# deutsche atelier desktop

I think any of the pieces that involve creating these environments that Marcus and Vera have designed,
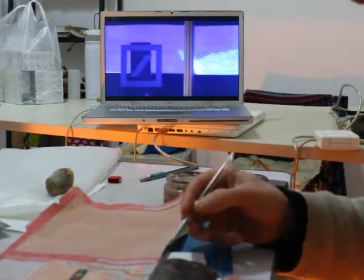536s
those are wonderful in the sense that there's an amazing amount of logic that goes into it. My personal favourite out of the artworks we made was Strength, because I think it had the purest, simplistic, emotive concept out of all of them.
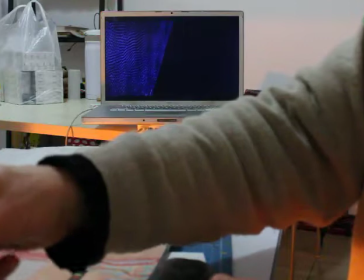550s
The way that we used fluid dynamic simulation in a very kind of straightforward,
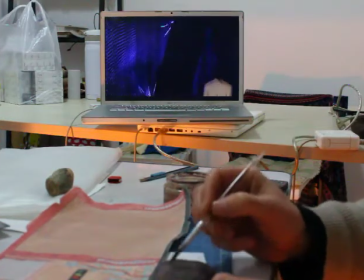556s
minimalist way to show the resilience of the Deutsche Bank brand by having the waves simulated of the air crashing against the logo, and it was just a very simple, metaphorical approach. It's based on a very advanced physics simulation system.
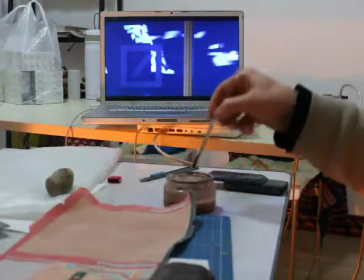571s
It's completely dynamic, none of it is pre-produced.
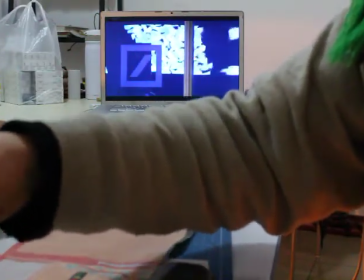575s
It's really a simulation of real forces in a 3-dimensional virtual space. We've worked with physics simulations before, but we've never gotten into this point where we had so many interacting particles,
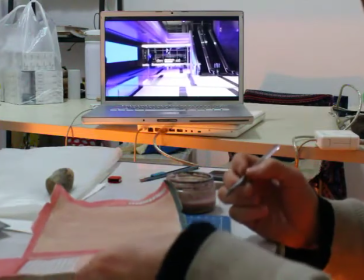593s
so many forces, and it never on this precision level.
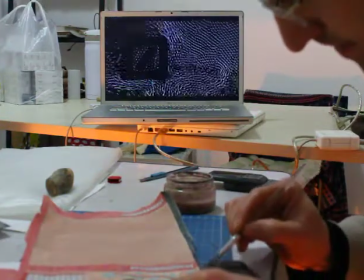597s
Tweaking all the values and the behaviors to get to a nice and smooth animation was quite challenging.
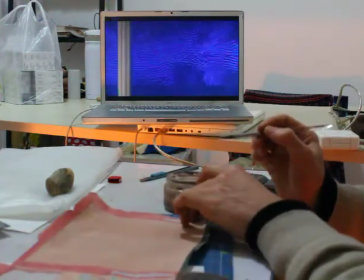608s
And that's all happening live, on the fly, it's generative, never to be seen again, never been seen before, so that's pretty amazing. in contrast to the simplicity of the visuals,
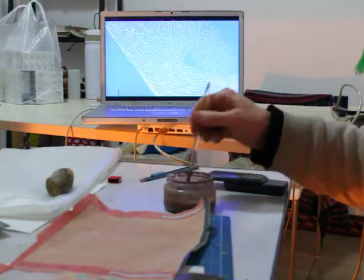620s
there was a mass of complex calculations going on underneath the surface to calculate real-time fluid dynamics and turbulences and vortexes,
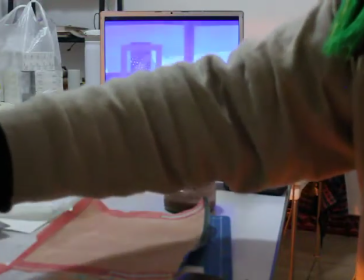628s
which in a way captures really what the bank is all about.
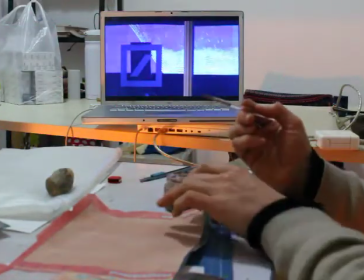I don't have any particular favourites. I think they're all absolutely incredible, and that's universally the response.
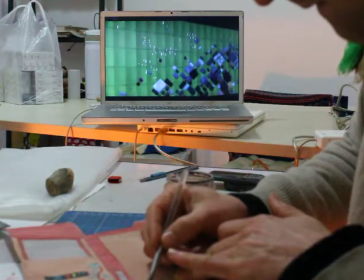649s
I mean, people are completely gobsmacked at the range that's presented.
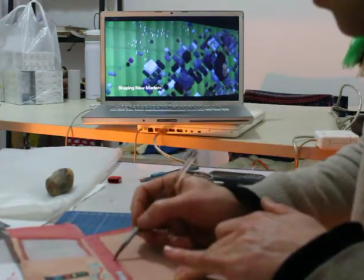656s
I think it's the city builder because it has a conceptual, really nice approach.
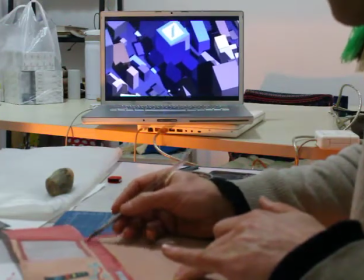661s
We started from looking at maps, Google Maps,
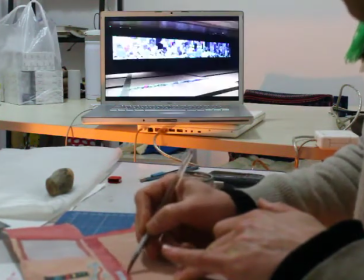666s
views of Paris and New York, and we've deduced rules from that,
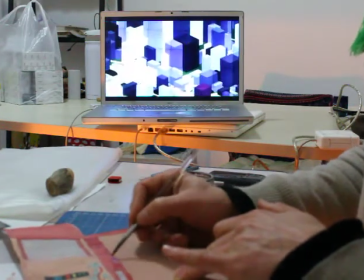671s
which generate street maps and cartography for the different cities.
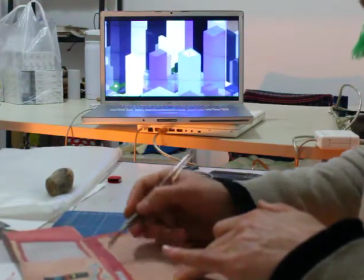677s
And from that on, we created different, almost entire landscapes and worlds.
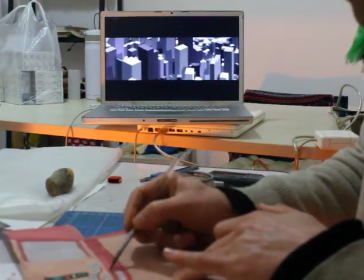686s
Coding requires you to be very strict and formal about things, and creativity wants exactly the opposite. So you have to sometimes follow your left and sometimes follow your right half of the brain.
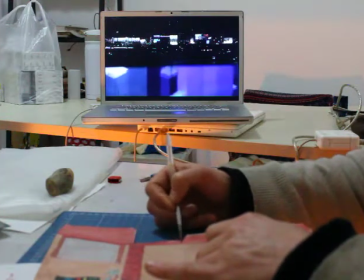700s
My favourite piece, I think it's City Lights. I love the way that it builds. It's incredibly creative in the particular space here. You know, it's just never ending.
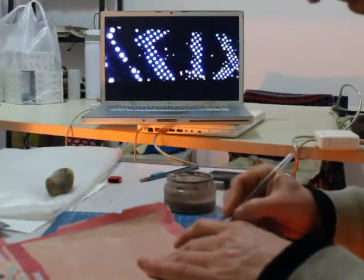718s
The pure number crunching behind that piece is quite phenomenal,
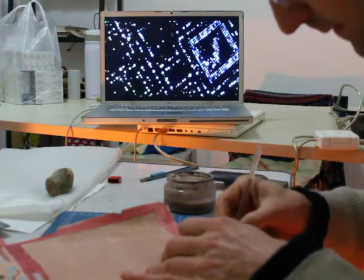724s
but the actual results and the nature and the kind of natural elements within it are really quite stunning to watch. And I guess that is a purely on-brand piece, so I really think we've delivered to the client on this one.
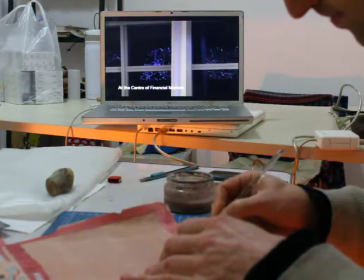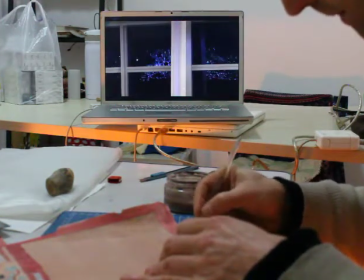745s
You know, to me, that's my best piece. It has been from the beginning. I've watched it evolve from very, very early concepts, and it looks absolutely spectacular.
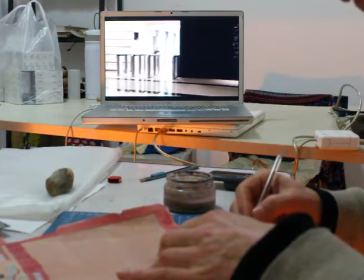755s
And the fact that it just keeps generating and recreating is incredibly dynamic.